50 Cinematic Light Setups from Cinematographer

And that's kind of, even you had this prep, even all of this stuff goes maximum smoothly as you can, also the amount of error can be there in terms of direction, or some situation we just discussed this shot and then we come up with idea and then we forgot this idea on the set when the pressure is high, the stake is also high, and etc. Because the easiest way that you can framing thing, lighting thing, it's when you just on your own, you know, and you're doing this for exposure, or you're doing this for your situation, kind of no client behind. But if the client behind and pressure on set and stuff, and mistakes can be also in place. And make sure that you did your homework after every single shoot day, every single project that requires you to get feedback from your work, and look at this not in terms of wow, that's a cool project, but in terms of kind of how I can be better and 5%, 10% better next time. What I should do with my like a checklist, shot sizes, shot list, all of these kind of things that um, I need to have. Or if you are going to the location scout and you see this frame, that's a pretty beautiful thing, and you just didn't expect that director will change things on a go, and then your framing in this situation would be completely different and might be disappointed a little bit. And you have to have different version of things in terms of if the crew, or if the lighting is will shut down immediately, or director has a different idea in terms of the situation. You have to kind of adapt and find the solution right away to be able to produce nice high end quality work.
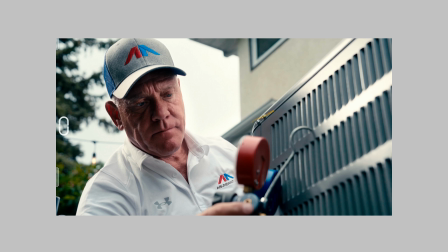(46:39)
Another commercial, as you can see, we have some lines here, kind of light dark scenario, light dark light scenario, and the main source is here,
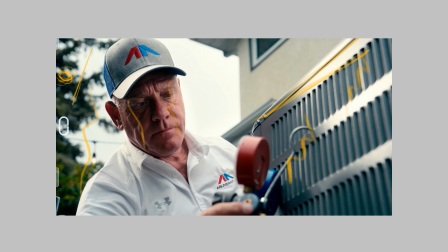(46:54)
like a kind of 1200D through the some half grid cloth to create this thing, and the 1200D allows us to have bounce on the other side to create all of the key on him.
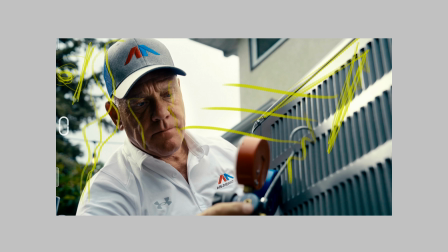(47:11)
On the other hand, if we will approaching this one as a film thing, yeah, then we all obviously get rid of the artificial light here, and kind of will bounce in the ambient on his face,
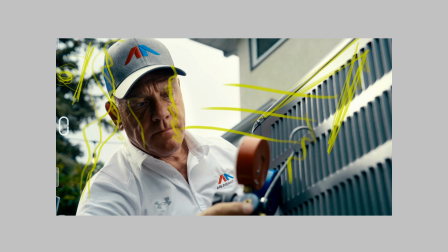(47:28)
but it will be just subtle, just a little bit, yeah, and then we will go from there. But mainly here, because of this commercial, because this should pop out from the screen, should be a little bit interesting and more, I would say, in some words, artificial sometimes, yeah, commercial,
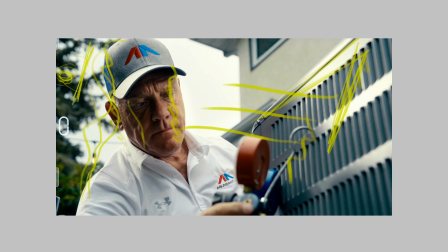(47:47)
and all of this bouncing and diffusion and big stuff when you put there to kind of enhance the color, skin, levels, all of this kind of scenario.
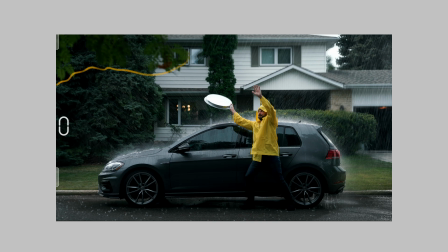(47:58)
We have basic central composition, pretty, I would say, not super depth, yeah. We have some foreground a little bit, but what we had there is just a rain right there.
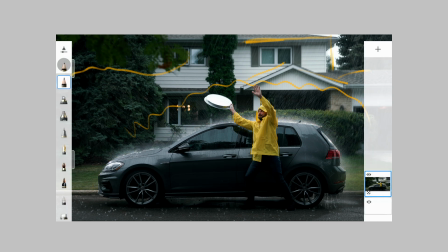(48:12)
And as you can see, the edge on the car
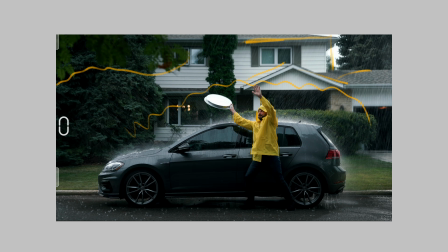(48:16)
have some lights behind that allows us to actually see the rain, because if you want to see the rain in your scene in terms of nice lighting on the rain, then you have to set up the light.
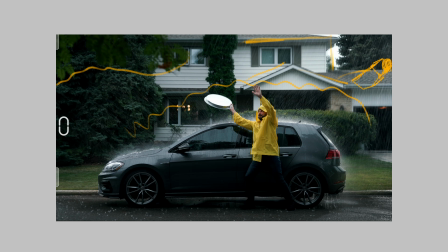(48:30)
Obviously, artificial light standing here on Mombo Combo stand, it was 1200D with bigger reflector, and we kind of facing this one without any diffusion, straight raw to the
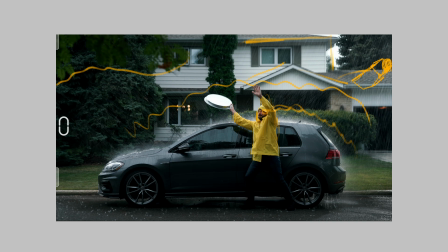(48:49)
backlighting him and also car. And just because we had a Mombo Combo stand and set up this one there,
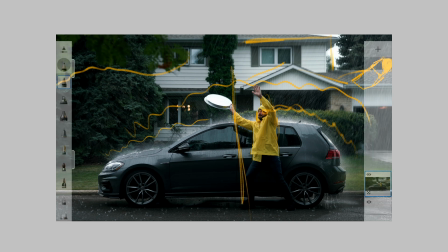(49:00)
and our lighting just hitting the half of the car,
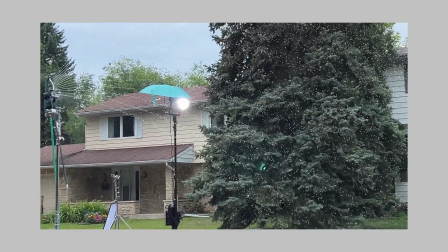(49:03)
and we need another lighting hitting from this side to be able to have full coverage for this car.
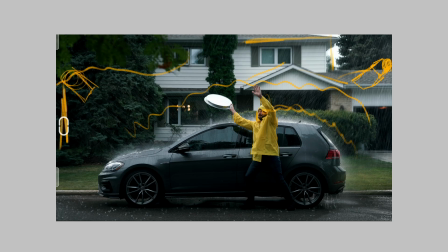(49:11)
And then we set up another light, it was 600D with Fresnel on the stand right there, and shooting like that, yeah, to kind of cover this situation.
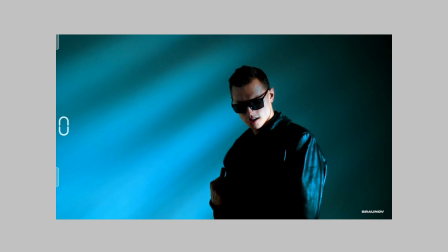(49:24)
Let's dive into the fashion just a little bit. We had the studio shooting, just flat wall, and how to basically enhance the possibility of depth on the wall. I decided to bring the M18, I would say,
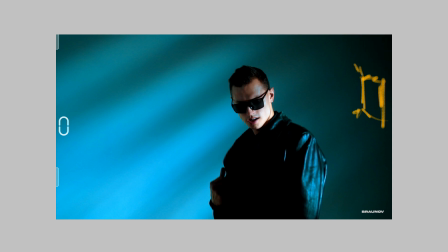(49:41)
M18 here, with barn doors and the Gobo 4x, or just a small flag with sections that creates and brings apart the lighting that we blasting through it,
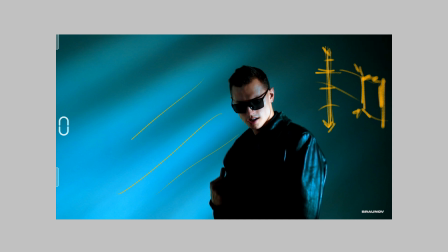(49:57)
and that allows me to have this kind of depth on the background, obviously with just a little bit softness, because if we just go with just a hard appears on him,
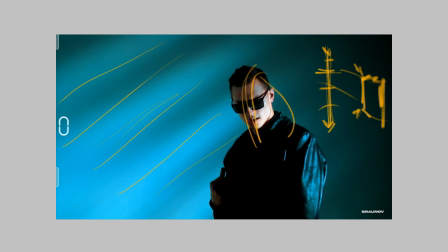(50:12)
basically like here we have a spotlight that hitting him just more harsh, yeah. Because the most fashion those days and even today, some project has a difference between the more commercial high
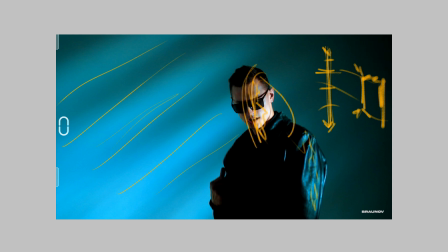(50:29)
key styling thing and the fashion thing has a big advantage and big promotion for hard light, yeah. And it was it, we just put the spotlight on him with some effects that just like a photography flash on the face,
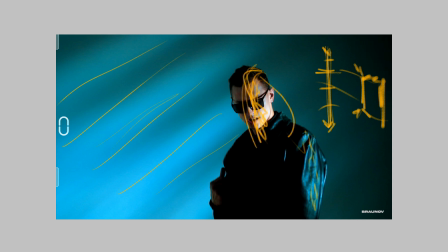(50:49)
and that kind of interesting scenario when he's moved, his jacket, kind of dynamic lighting,
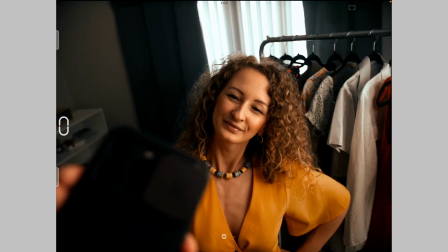(50:54)
just a little bit, yeah. Let's take a look at this one. What do we have here? Basic motivation for the lighting or for the ambient. It's window. Behind the window I have 600D blasting through it with some full grid cloth on top of it,
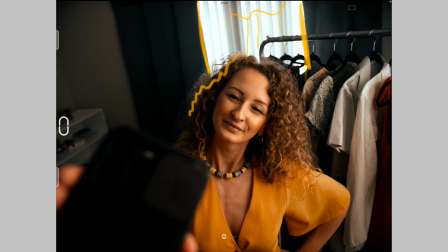(51:11)
and it creates some edge on her, just a touch. From the other side right here I have F22c plus Nanlite Power Slim 2x1 panel,
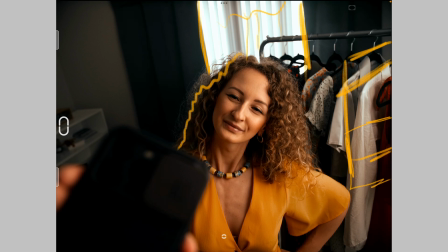(51:26)
and that's kind of merged them together with the muslin, unbleached muslin cloth, I would say, to create nice wrap round on her face, and that allows me to have kind of more shadow, like a light shadow, nice roll off on her face.
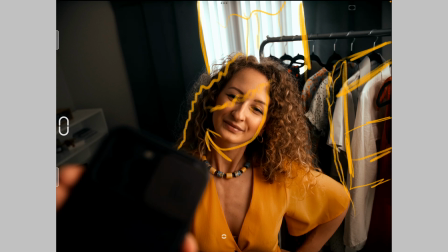(51:44)
Not like a super soft,
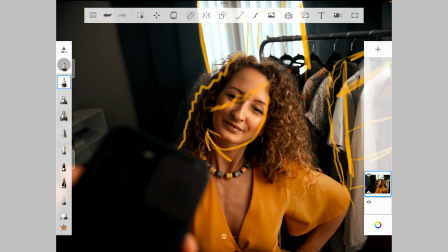(51:46)
but in terms of more attractive version of the softness that I especially likes in this situation.
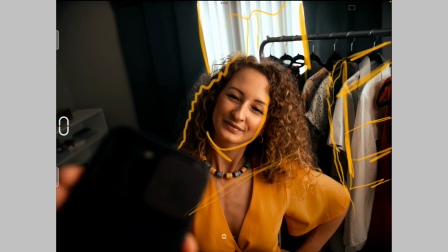(51:54)
And as you can see, we don't have any additional spill on her. That's good because all the lighting from this window seems like more cloudy or more soft, yeah.
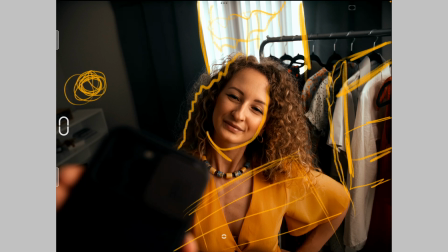(52:07)
And here I would say, yeah, ideally have a Prague light right here with some warm thing will help some break down this area a little bit more. But in terms of overall look, it's pretty nice, pretty like a neutral.
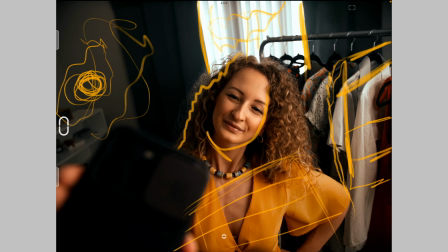(52:24)
It's not super hypey, super saturated. It's balanced with nice thing.
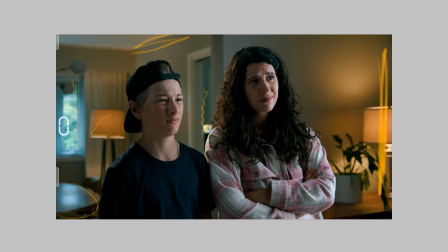(52:32)
Have some table, Prague, window, yeah, kind of corner side.